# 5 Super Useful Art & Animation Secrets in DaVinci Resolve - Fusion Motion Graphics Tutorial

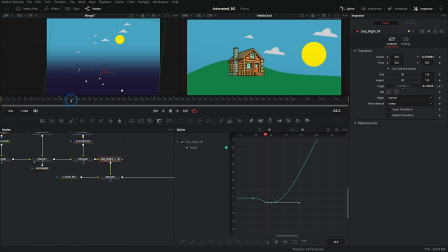So it starts out and it moves one way and kind of gets ready and then it whooshes the other way.
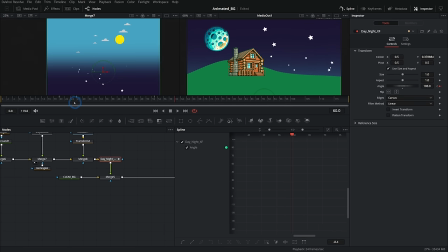Then it overshoots it a little bit and then it brings it back. And that just gives a lot more character to the animation, that overshoot. Whew, yes, that's really cool. So let's refine this a little bit. I'll just take this out like this, hold down Alt and kind of change these handles a little bit, make them a little bit more smooth.
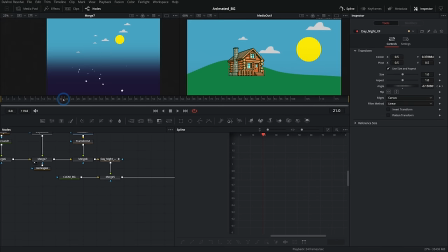Yeah, very nice. Looks like somebody's taking it like with their hands and just kind of cranking it over, which is just a cool stylistic way to do it.
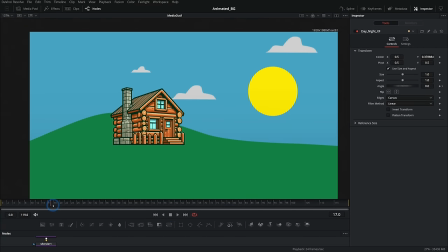So this is looking pretty cool, but one issue is during the day, everything looks nice, but then at nighttime, this looks too bright.
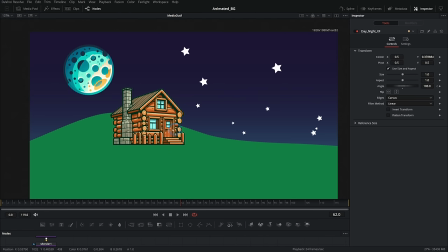It looks like it's still being lit in the daytime. So let's adjust this to kind of match that lighting.
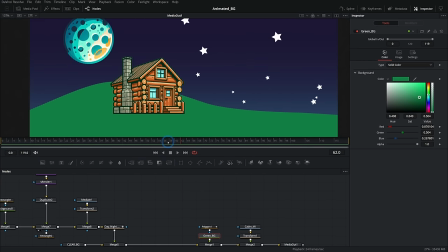So one thing, this green background, this hill, let's animate this color. We'll start right as it's kind of starting to turn.
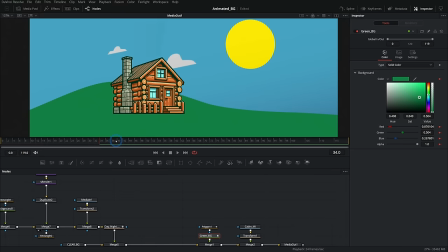And here where it says color, I'll just click on this keyframe diamond like this. And let's go over to where it's mostly dark, frame 46 or so.
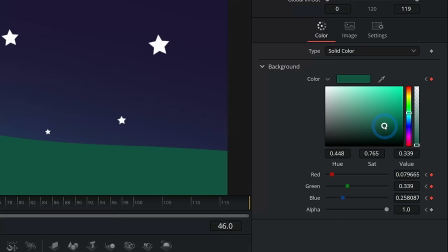And now I'm just gonna change this a little bit to look like a nighttime hill. That looks better.
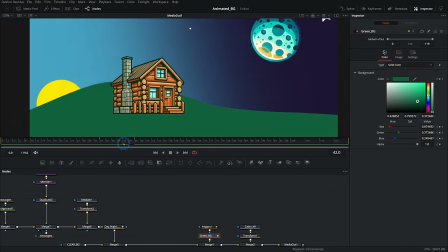So now we kind of fade from bright green into dark green. So that looks great.
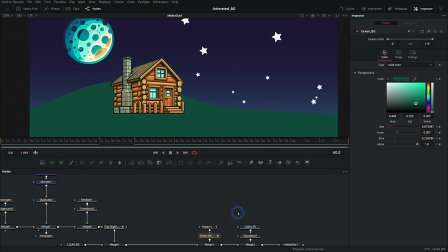Looks way better. All right, now this cabin needs a similar treatment. So let's just isolate the cabin by hitting one on the keyboard.
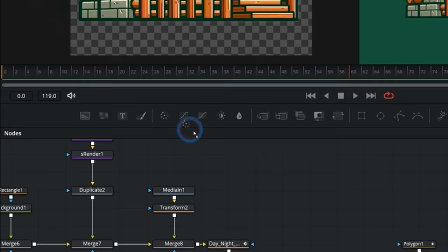Take a look at this here. And I'm just gonna run this through a color corrector. Let's grab this color corrector and just drag this in between the cabin and the transform.
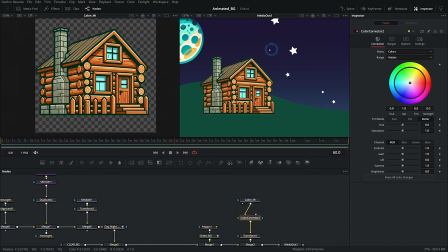And I'm gonna do a color correction on this to make it look good at night. So I'm not gonna worry about what it should look like in the day.
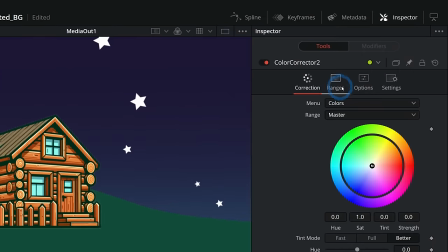I'm just gonna pretend like this is the nighttime cabin. And one thing I'll do is go over to options and make sure I have pre-divide, post-multiply checked.
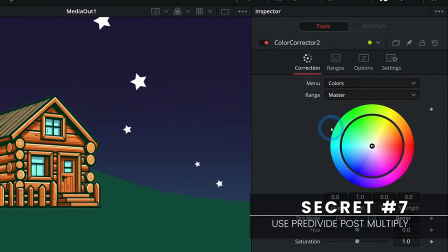This is very important or you'll get some weird stuff happening. But we can go to correction and let's make this a little bit blue.
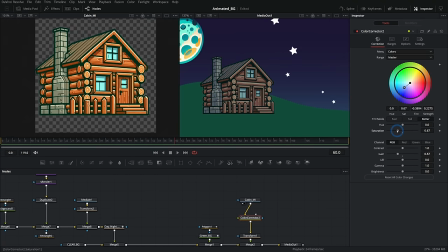Let's maybe take the gain down, take the saturation down a little bit, just so it looks like it's nighttime. I think something like that might look pretty good. Somewhere in there, maybe even a little more blue. Okay, so now we have our nighttime cabin, but in the daytime, it looks weird now. So how do we animate this color on and off? Well, here's another secret.
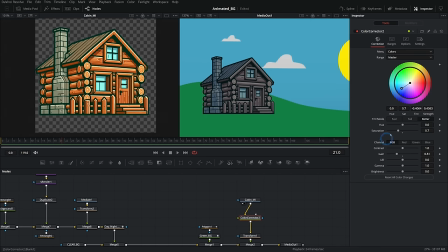You can animate the strength of any node by going over to settings and animating this blend slider.
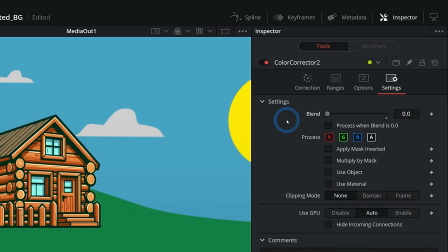So this is kind of the strength of whatever that node is doing. And this is available in most nodes.
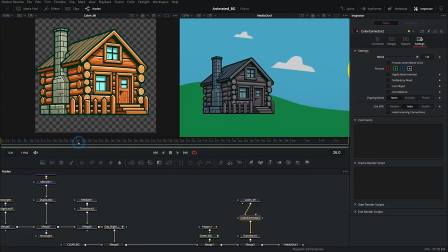And so let's just animate this blend slider for the color correction. And let's start right about here, turn this to 0.
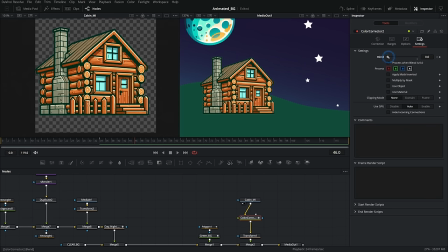And we'll go all the way here to where it's supposed to be pretty much dark. We'll turn up to 1. Now we have this just fading out.
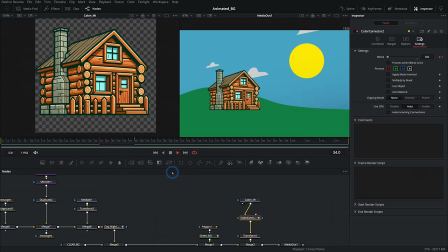Oh, and it looks so good. Look at that. It's like not even a problem. Whoosh. So good. Man, that looks great.
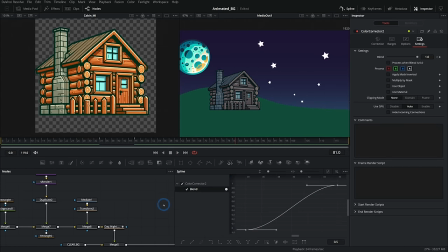I'll go to my keyframes and we'll flatten out those tangents for the blend for that color correction. And now, whoosh, looks good.
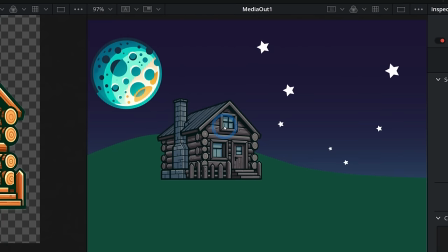But now, I mean, it looks okay, but we want some life here. We want these windows to pop on. So how do we do that?
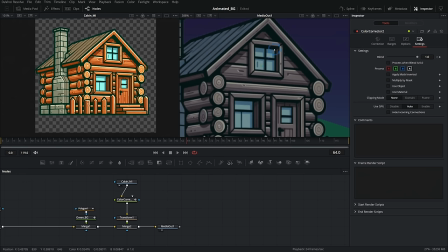Well, we could go in and draw some lights for each of these windows and kind of put some yellow on top of it. But here's another little secret. You can take an image and run it through a color corrector like this.
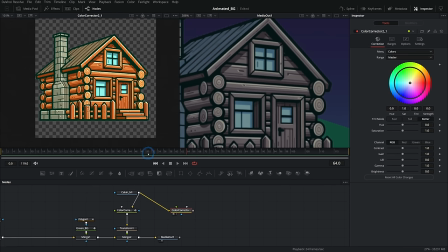So I'll just run this through a second color corrector like this, hit one on the keyboard, and we can see what is happening when I color correct this, okay? If you take this hue and you rotate the hue, you can kind of change all of the colors of something in a very pleasing way.
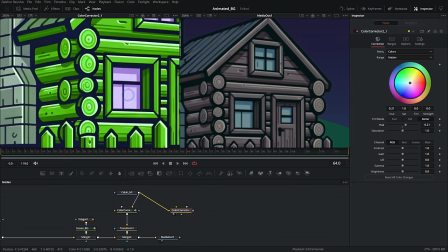And so if we want these to be bright yellow windows, I can just kind of play with this until the windows look bright yellow. I can change this hue around until we get kind of a nice yellowish look on our windows, maybe something around those lines.
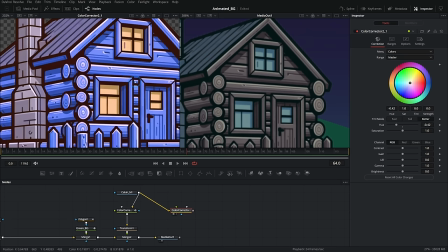But now the rest of the cabin looks crazy sauce, but we're gonna fix that here in a minute.
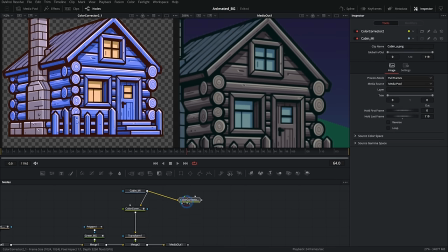First of all, let's take this color corrected kind of purpley cabin and merge it over our original cabin that has the color correction adjustment.
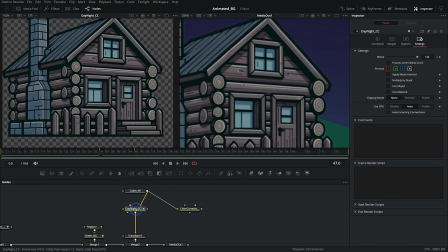Okay, so let's just call this a day night CC for color corrector. And this one's gonna be called windows CC. Let's grab a merge. We'll put the day night in the background and the windows in the foreground like this.
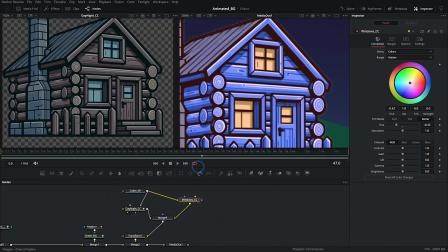And we'll take that and plug that into the transform. So now we're just putting the color corrected strange looking cabin over everything.
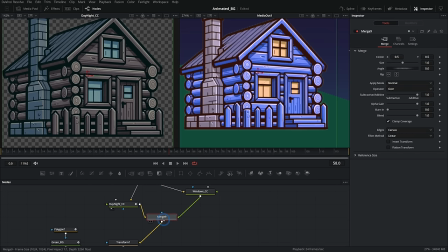We can limit where that is by adding a mask to this merge. So I can add a mask here to the merge.
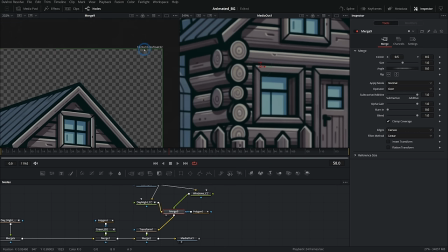And here on the left, masking on the cabin itself, the 1024 by 1024, not my big composition,
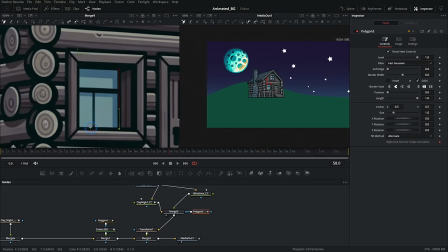but this one right here, I can put in a mask to just limit those windows to show up right there in the windows.
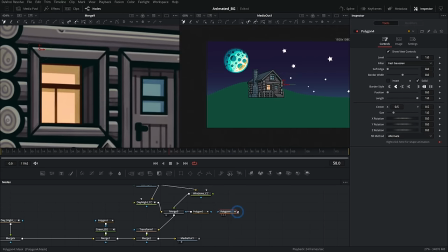And if I want to add multiple masks, here's the secret. You can take another polygon and just plug it into that polygon mask like this, and we can just keep adding them.
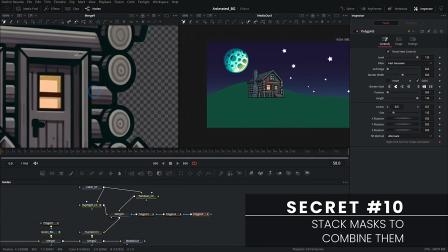By default, all it does is just stack those masks and it makes one big mask. So now we can have all those masks together, and look what we're doing.
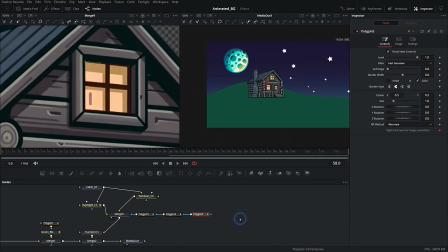We're turning on lights in our cabin. Oh, it's so freaking wholesome.